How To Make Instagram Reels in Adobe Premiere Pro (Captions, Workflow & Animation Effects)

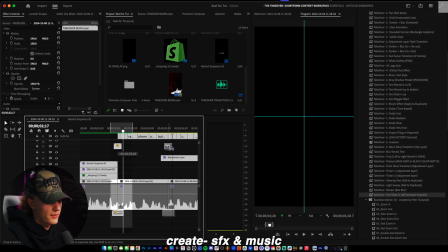991s
So I'm going to copy paste over here.
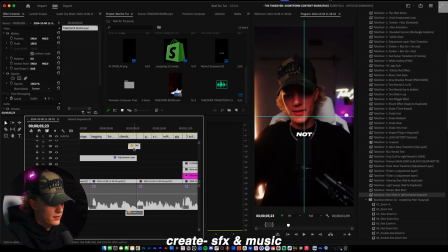996s
I'm actually not gonna add it right there. I'm gonna add it at the end of here because there's like a camera movement and new subject is coming up.
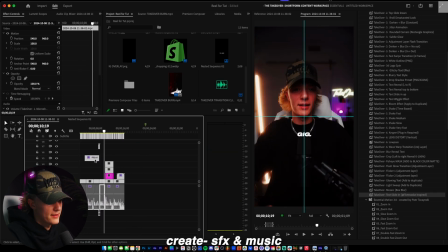1003s
Just like so. So that looks really, really good.
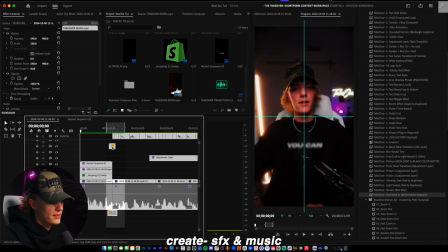1005s
Another thing that I really enjoy doing for reels is adding overlay in the beginning of the video, just like so.
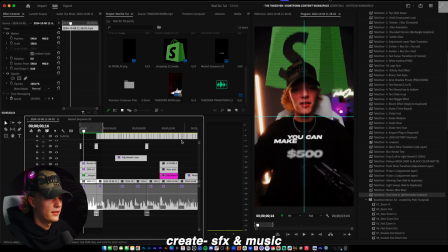1014s
So that way when you add an overlay in the end, there's like a perfect little loop that goes on.
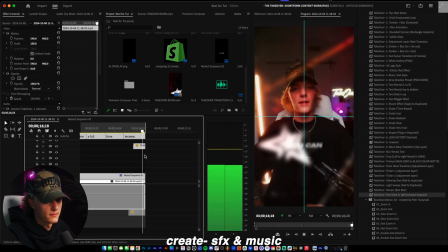1024s
As you can see here. So that's a dope little trick, pretty fire.
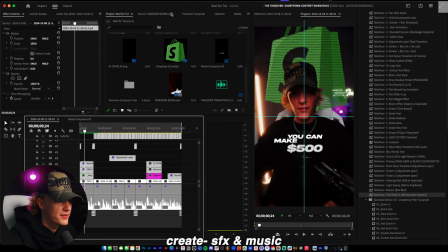1029s
All right, guys, so now the last step is just adding your background music. Again, I'm gonna go to my Premiere Composer, add my background song, just like so. G for the gain to change the audio, and then just negative 30. And there you go.
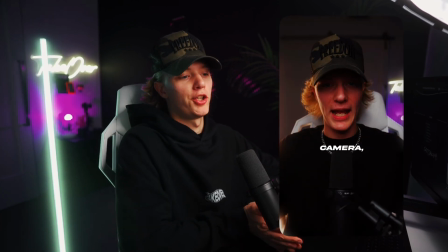1044s
You guys have a certified hood banger classic reel. Pretty fire. All right, you guys, for the last step, again, as promised, I'm gonna share with you guys my secret to rendering out videos in that crisp, clean, quality.
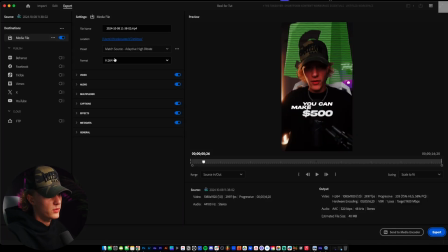1057s
So you guys want to go to export, you guys want to go to format, make sure this is all just like so. Go to video, go to more, render at maximum, use maximum render quality. You want to go down here to VBR two pass or one pass, and then just do 37. And then another thing that I do is go to effects. This is the secret sauce.
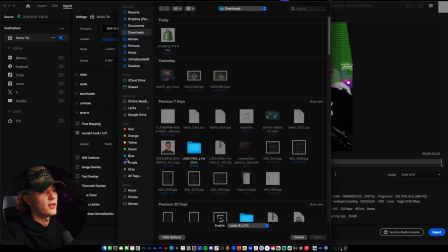1076s
Go to Lumetri color right here, apply, and then you guys want to go ahead and get the QT/gamma LUT.
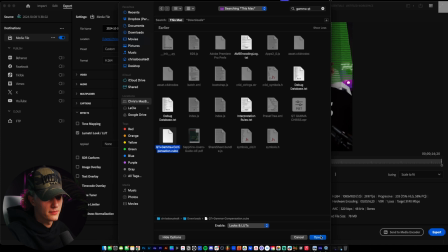1082s
And what it does, it just compensates for the weird thing that Adobe Premiere Pro does in the render.
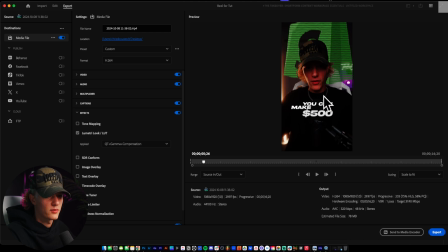1089s
So you just go ahead and open, and you'll see it kind of looks weird, but in the render, it looks perfectly fine. So now all that's left is just export the video. But anyways, guys, if you guys learned anything from this video, please leave a like, comment, subscribe down below. And if you want to copy Takeover preset pack, it's pretty goated. I highly recommend it. Link will be down in the description below. Again, that is it for me today. If this video looks interesting on screen, feel free to watch the video. Remember, take action, take over. Peace.